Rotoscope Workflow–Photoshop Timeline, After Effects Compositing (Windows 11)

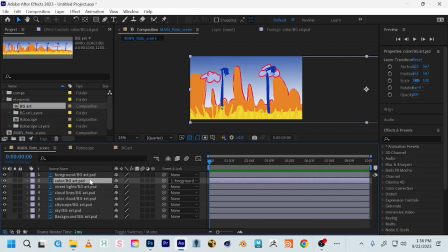41:03 It's called the pick whip. And you will drag it from one layer to another one. And now these layers are linked. So that means whenever I move this, the color block will follow it. So let me undo that. And now, give me 1 second.
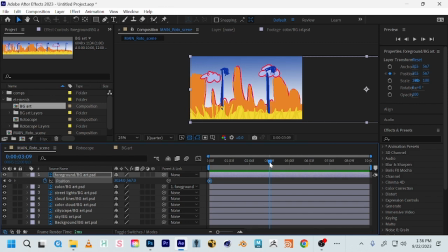41:21 So now I can keyframe just the grass moving. And let's just trim this to about 3 seconds. And we'll have the foreground elements moving a lot faster than the background.
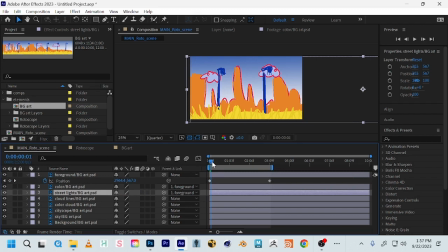41:40 So I've got the grass moving, the street lights. I also want it to move with the foreground. So see, now that's moving. I will want, let's see, I've got my, okay, clouds have an outline. Clouds also have a solid color. So I'm just going to parent those for better organization.
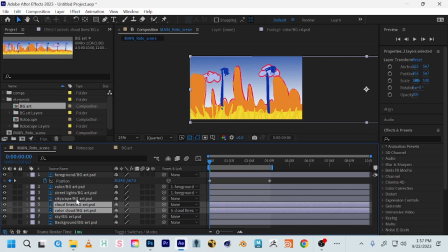42:00 Also the clouds, I need to move them behind my cityscape because they're behind in the sky. All right, so here's my cityscape. I'm going to hit P to reveal position, add a keyframe, and then come to the end, and then
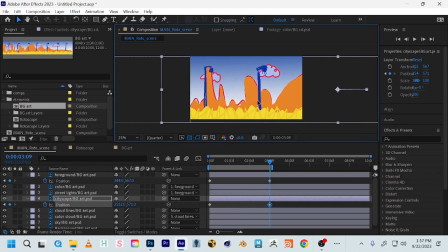42:16 select, hold down shift, and just drag it over a little bit. And so now I have the grass moving at a different speed than the background. And then I can even animate the clouds, too. So I've got my clouds, cloud line, and color block, and those are parented.
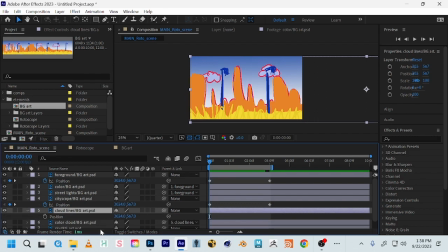42:37 And so I can add the position keyframe here, and I can have the clouds, actually I can have the clouds going the opposite direction. So I'll start it from here,
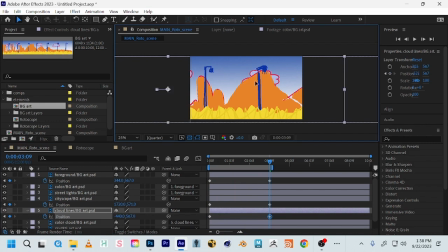42:51 and have as if like the wind is blowing a different direction that day, so then I'll just keyframe it over to here, and now I have this sort of multi-planning movement happening. Now, one reason why I do like to separate color lines from the color block
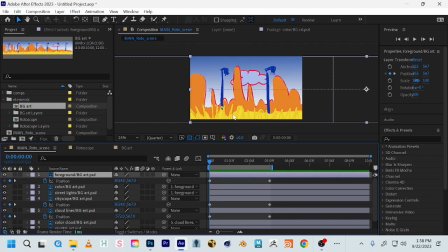43:10 is so that I can further adjust and add effects. So first of all, right, it's not super clear from a color theory standpoint that the outlines are different from the color block. I just want to heighten that contrast.
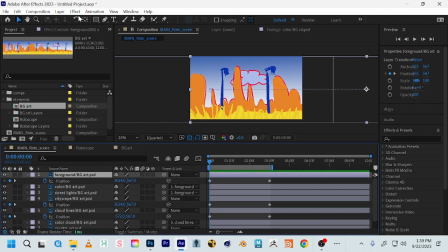43:25 So since I have them separated, I can quickly add a color effect and just adjust that right here instead of going back to Photoshop.
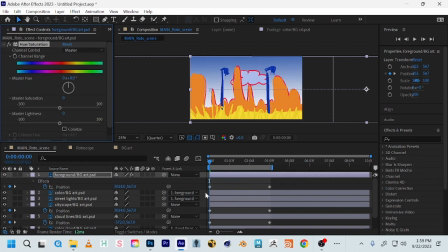43:32 So I'm going to go up to Effect. And then we can do color correction and just a simple hue saturation adjustment. So I can just make this a little bit darker. And now I can, that's so much clearer visually. So that's just adding a simple effect.
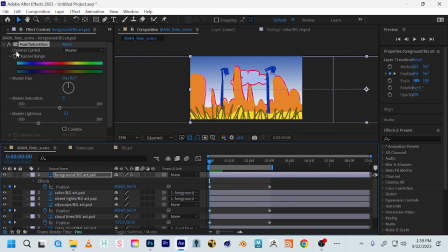43:50 I mentioned last week in After Effects, anywhere you see this little stopwatch icon, that means you can animate that property. So when you start getting into effects, you have just like a limitless possibility of things you can animate. What we can do now is just set a keyframe here on our hue saturation.
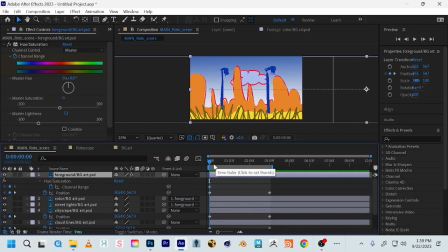44:10 Let me come down to the timeline. If I press U on the keyboard, that will only show me the properties that have keyframes on them. And we can actually keyframe a color change by coming back here and just changing the hue.
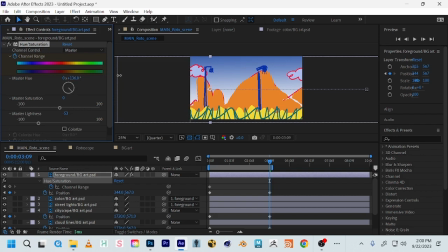44:28 So I can go from a dark green color to a dark blue color, and you see how that color slowly animates. So anywhere in After Effects or Premiere that you see a stopwatch, that means you can set a keyframe there, you can animate that property.
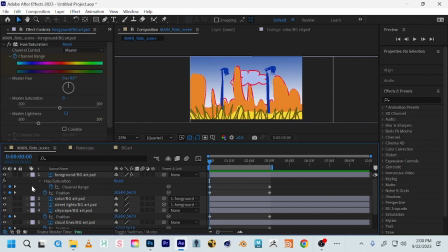44:47 Furthermore, I want to take advantage of the fact that these layers are separated, right? So I can actually have my outline moving at a different rate from the color block, and I can even have the street lights moving at a slightly different rate from the foreground.
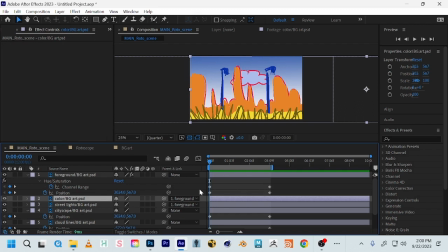45:05 So in that case, I would just unparent all of these layers from each other and just add individual keyframes on each one.